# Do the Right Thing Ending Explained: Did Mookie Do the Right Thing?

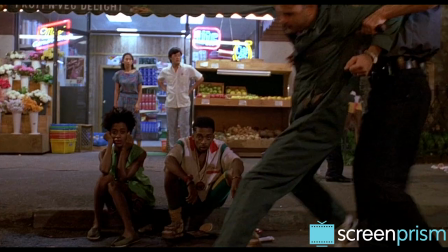So Lee's words imply that black people intuitively understand Mookie's deep frustration in this moment,
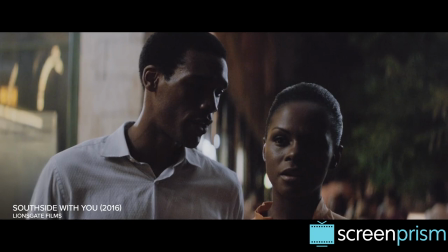as he's helpless to stop injustice in his community.
Mookie threw that trash can because he was f***ing angry."
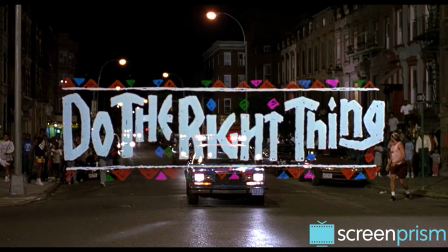The film's title is a clear directive, a command telling us to always do the right thing.
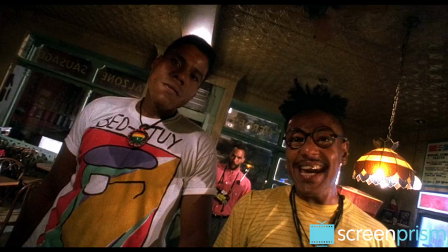But in the end, that direction is painfully ironic, because the movie shows how hard it is to decipher what the right thing is.
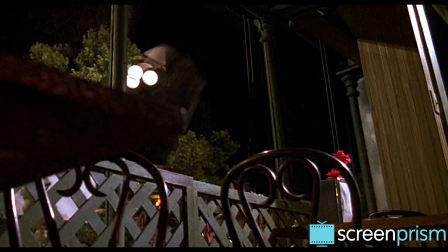It's difficult to say if there even is a right thing for Mookie to do in this situation.
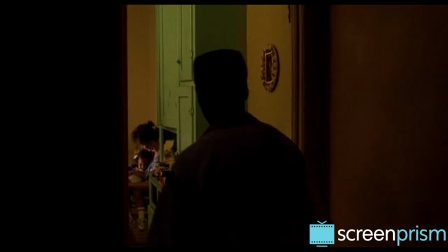If he hadn't thrown the trash can, he would have had to just walk away and passively accept his friend's murder.
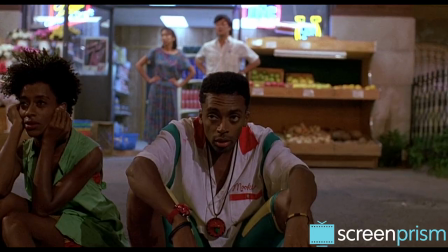He lives in a place where the people who are supposed to represent justice are murderers, and he has no legal recourse.
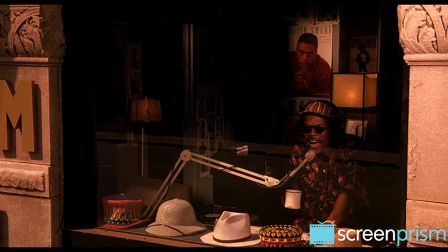The movie takes place during a heat wave.
I have today's forecast for you.
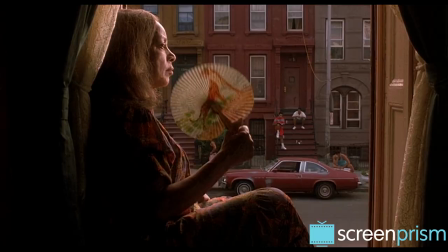Hot!
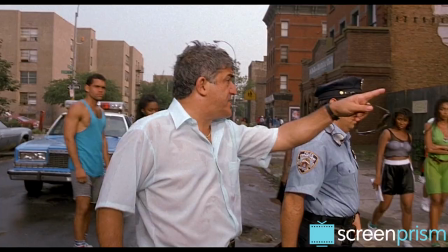And that oppressive heat symbolizes the simmering racial tensions in this neighborhood.
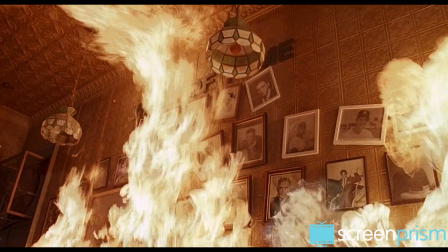We should stay in our own neighborhood. Stay in Bensonhurst and the **** you should stay in this.
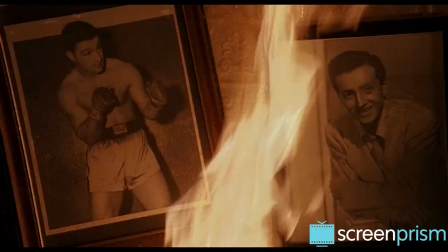When the community sets fire to the pizzeria, the heat has become wild, destructive flames.
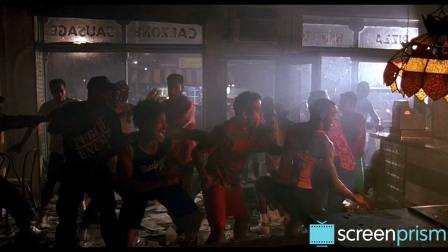For a lot of the movie, it's not clear where the plot is going, but like Mookie,
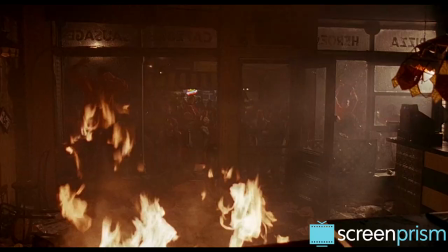the film is slowly burning up, building to this powerful crescendo.
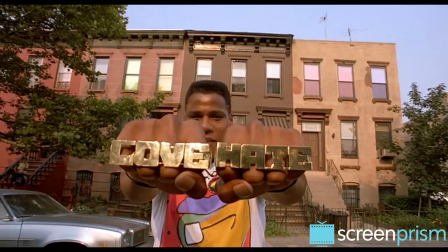When Mookie throws the trash can, he yells, This calls back to Radio Raheem's iconic speech about love and hate.
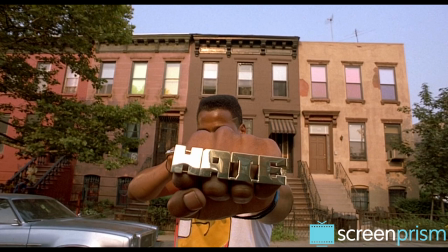Hate. It was with this hand that Cain iced his brother.
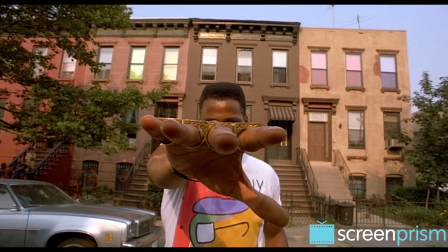Love. These five fingers, they go straight to the soul of man.
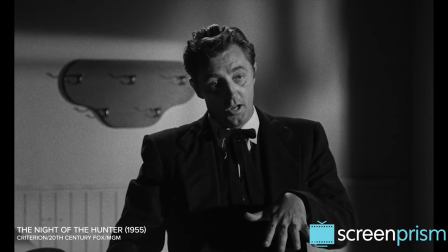That scene is actually taken from The Night of the Hunter.
H-A-T-E.
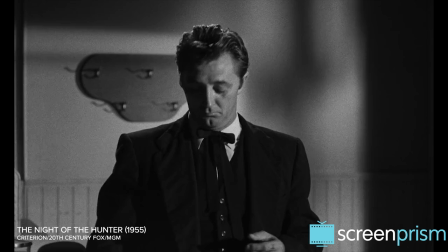It was with this left hand that old brother Cain struck the blow that laid his brother low.
So it shows off Spike Lee's cinephile chops.
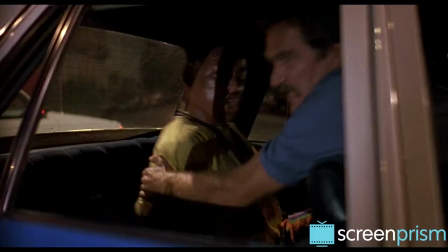But the director is also putting his own spin on this love-hate story by applying it to the question of how a person responds to oppression.
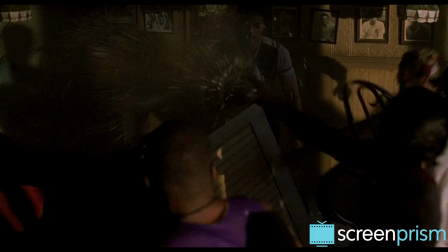In the moment he's pushed to his limit, Mookie chooses the hate hand. But the movie doesn't end with the riot.
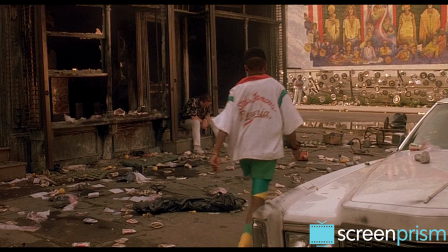The morning after, Mookie goes to Sal's burnt-out pizzeria and asks for his week's pay.
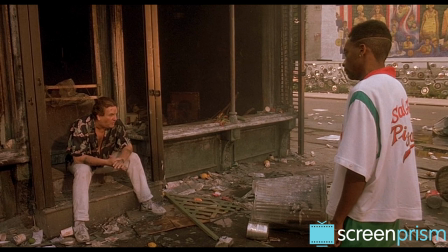Sal, I want my money. Your money couldn't begin to pay for the winter you broke. Motherfucker window, Raider Ahim is dead.
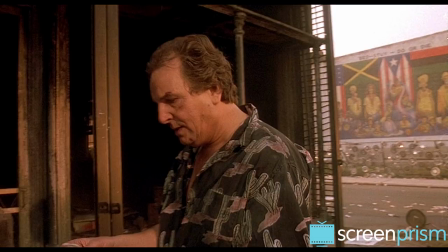Eventually, Sal crumples up $500 in cash, which is double Mookie's salary, and he throws the bills at Mookie one by one.
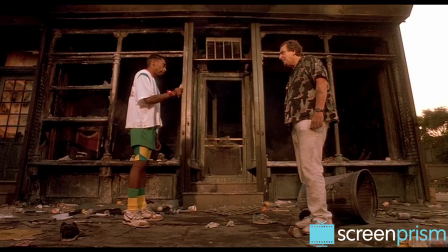You got $500. You're a rich f***ing man now. You have to?
Sal is demeaning Mookie here.
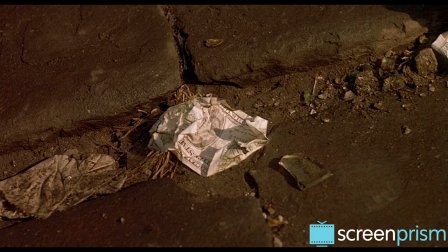He knows Mookie can't afford to turn this money down, so he's making him pick up the cash off the street.
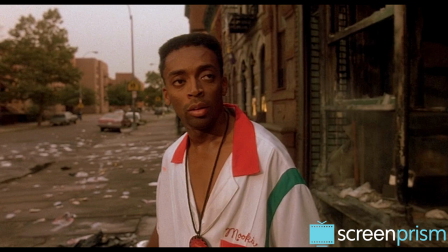And he's kind of rubbing it in Mookie's face that this money won't really do anything for him in the long run.
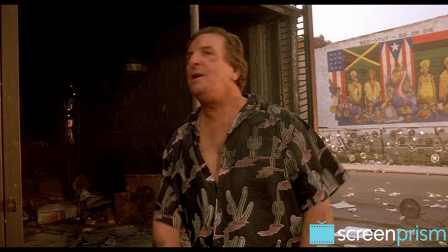He's got $500 f***ing dollars. He's a big man. He's a rich f***ing man.
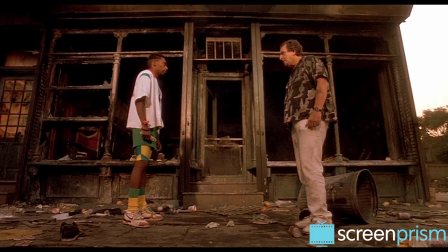Sal will get insurance money to rebuild, but the truth is Mookie's the one who's truly worse off now, out of a job, because of what he did.
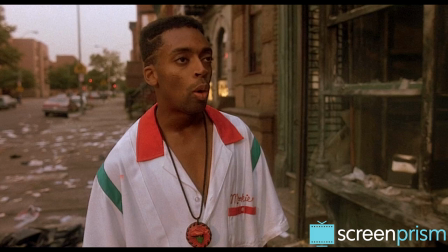What are you going to do with yourself? Make that money, get paid.
In spite of that, Mookie refuses to back down or to apologize.
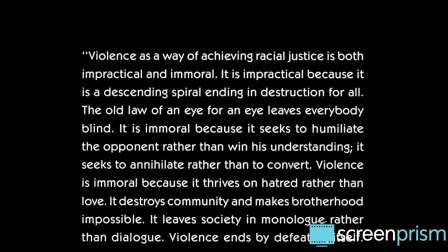His calm composure tells us he stands behind what he did, and he thinks he did do the right thing.
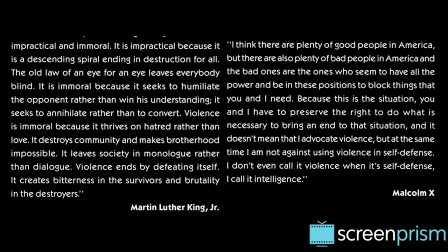At the very end, we see two quotes, one from Martin Luther King Jr.,
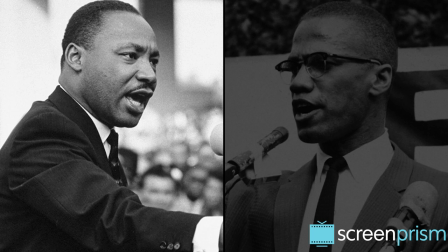and one from Malcolm X. and the words essentially express the two leaders' different interpretations of what the right thing is.
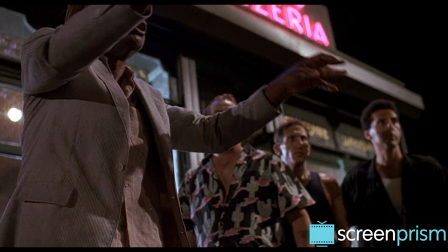King advocates against violence and its destructive power.
Good people, please, let's all go home.
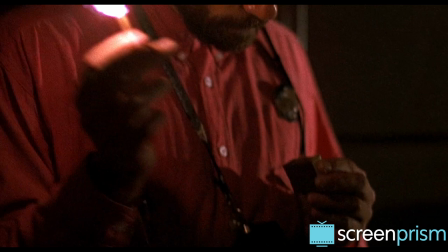Somebody's gonna get hurt. If we don't stop this and stop it now, we're gonna do something we're gonna regret for the rest of us now.
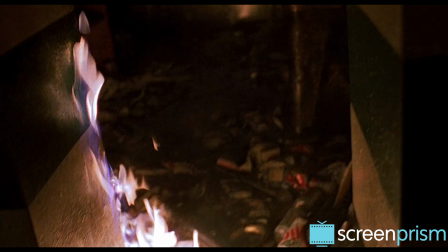Malcolm X says to do what is necessary, and that violence is permissible in some situations.
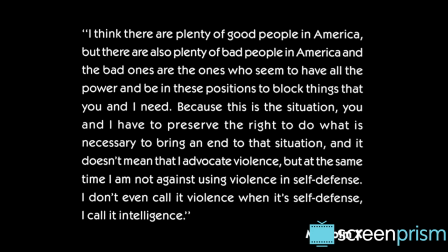Put it down! Put it down!
By putting these quotes one after the other, Lee is suggesting that both of these leaders have a good point.
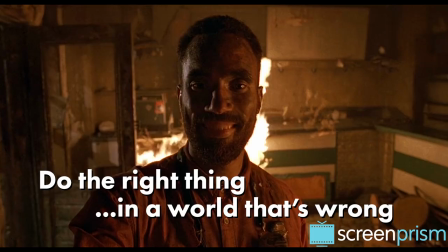Therefore there can be no straightforward answer to the question of what it means to do the right thing in a world that's wrong.